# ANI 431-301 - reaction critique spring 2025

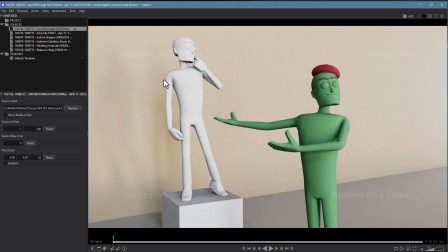You know, the critic and the artist, I love it. And the extra max over here, just perfectly done. So, and the beret, it's all there. So really, really smart. Really nice timing in the performance as well. Completely convincing in my mind. Nice poses, understated, but exactly what you should be doing for this. Talents. I
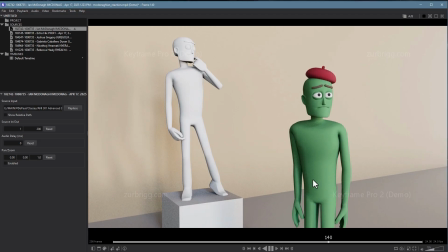can do anything better than you.
I love the sag in the body there.
Yes, I can.
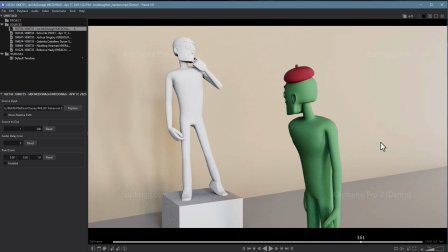And even best, like, a tendency for people here is to, like, show horror at the character who's yelling at them as they kind of ramp up.
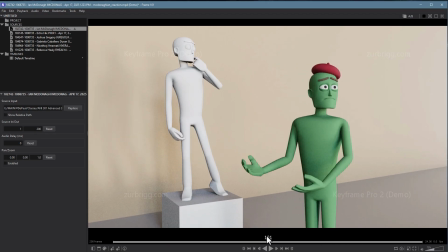But I love this choice here of him being uncertain and then here feeling hurt and depressed and then double checking his work and then just feeling more depressed. Like, it's really great. So I think you're killing it on this one.
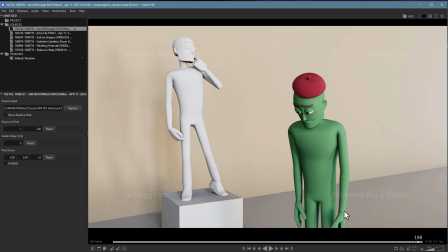That being said, this is a small thing, but your wrists and your thumbs in particular feel really awkward. Your thumbs feel really stiff, like they're stuck out there. It doesn't feel relaxed. So try to relax those thumbs a little bit more.
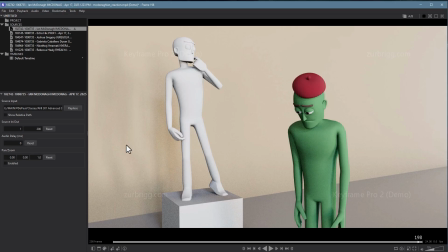Use the spread function to kind of decrease that angle a little bit. And then the wrists also felt pretty tight to me. Not up here. This is nice. You're doing a really good job keeping them alive and keeping them subtle. They break nicely here.
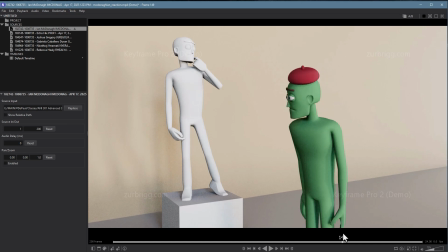That's really good too. But for the rest of it, those wrists and the thumbs kind of lock down and feel really dead. So I would do another pass on this just because this is working out so nicely. Like, this could actually work out to be a real shot if you polished up that end.
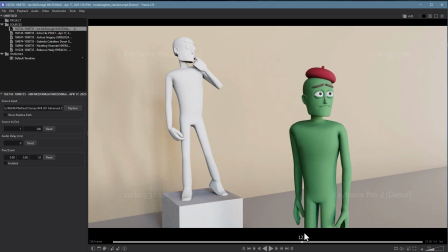Nice job on the expressions too. Just be careful right here. It feels like the outside of the eyebrows are stuck, and so they start to feel kind of wormy. So make sure that when the inside is moving up, the outside of the brow is moving up a little bit too,
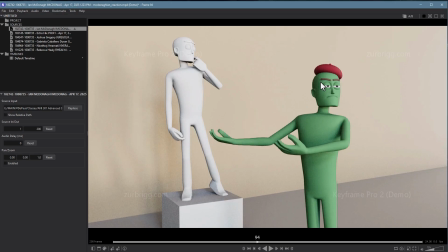which might just mean that here you might need to dip the brows down a little bit more so they have somewhere to go.
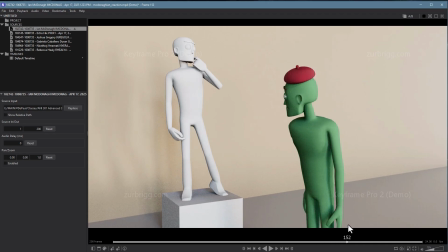Might be necessary. I love the expressions though. They're really great. So yeah, I think overall this is just a really nice shot. A little bit of cleaning up on the wrists and the thumbs, and I think you got something you can probably put on your reel.
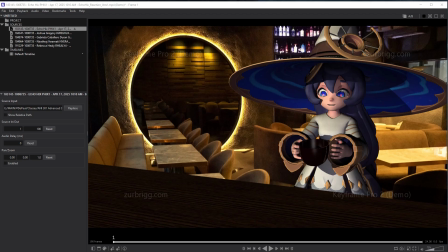So nice work. Right, Echo, you are up next. Let's take a look.
We're not doing this, gentlemen.
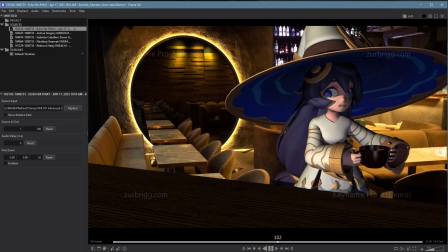We are not going to do this. We're not going to go bouncing off the walls for 10 minutes, because we're just going to end up right back here with the same problems.
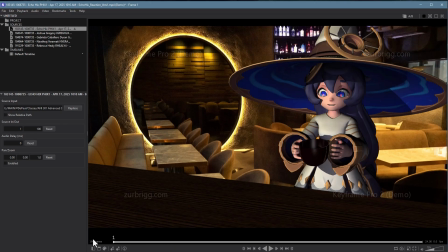We're not doing this, gentlemen.
All right. So, Echo, this one needs some work in my mind. There's a lot of mechanical issues going on here, which we'll talk through. You also have a much harder job here with this character with a giant hat, because that hat, as it's moving through the scene, is really distracting.
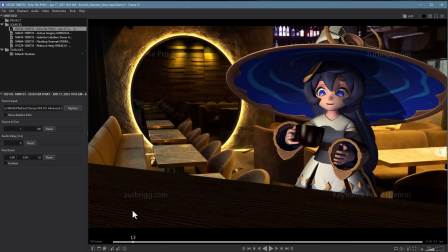So when you have a prop that can be that
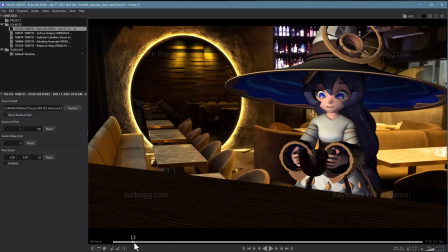distracting, that's this big, it's going to kind of dominate the scene. Man, what is that up on top of the hat?
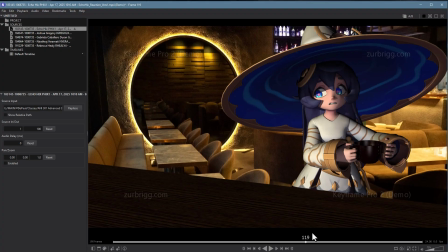It's like a wheel.
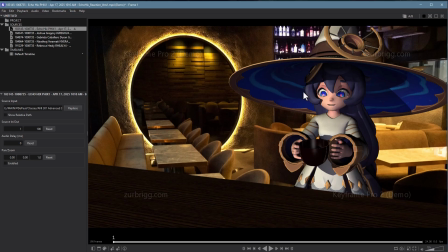Ultimately, it's going to really change the way you animate, because you don't want to be distracting with it. You want it to feel natural, which means you're going to do much smaller movements with her to make that work.
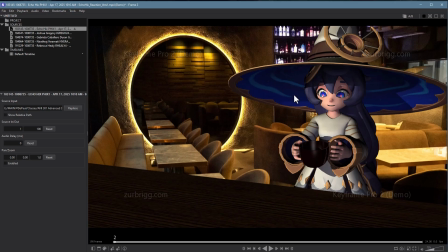But the other part of this is I'm not really buying the reactions here.
So we're not doing this.
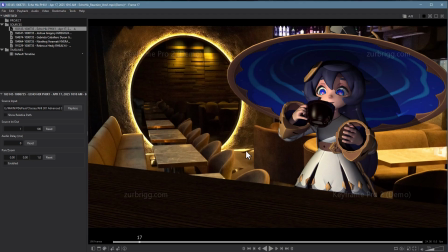To me, it strikes me you really need to be thinking about that moment before. Like, how do we get here? What was just happening in the previous shot? Why, what got her to the point where she's standing at the bar and this other guy is yelling at multiple people, not just her.
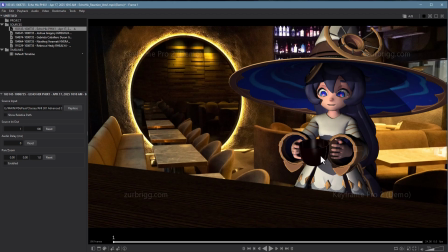And she's starting the shot happy and ready to drink.
We're not doing this, Jim.
And she goes ahead and takes a drink.
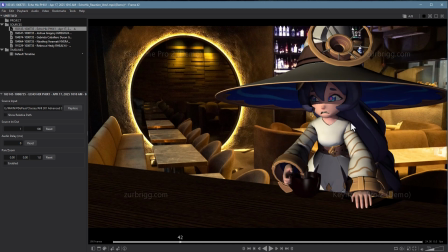We are not going to.
And then reacts to whoever's talking, I'm assuming. If someone's already like on the verge of being that irate, something happened to trigger them, and she'd be reacting to that first.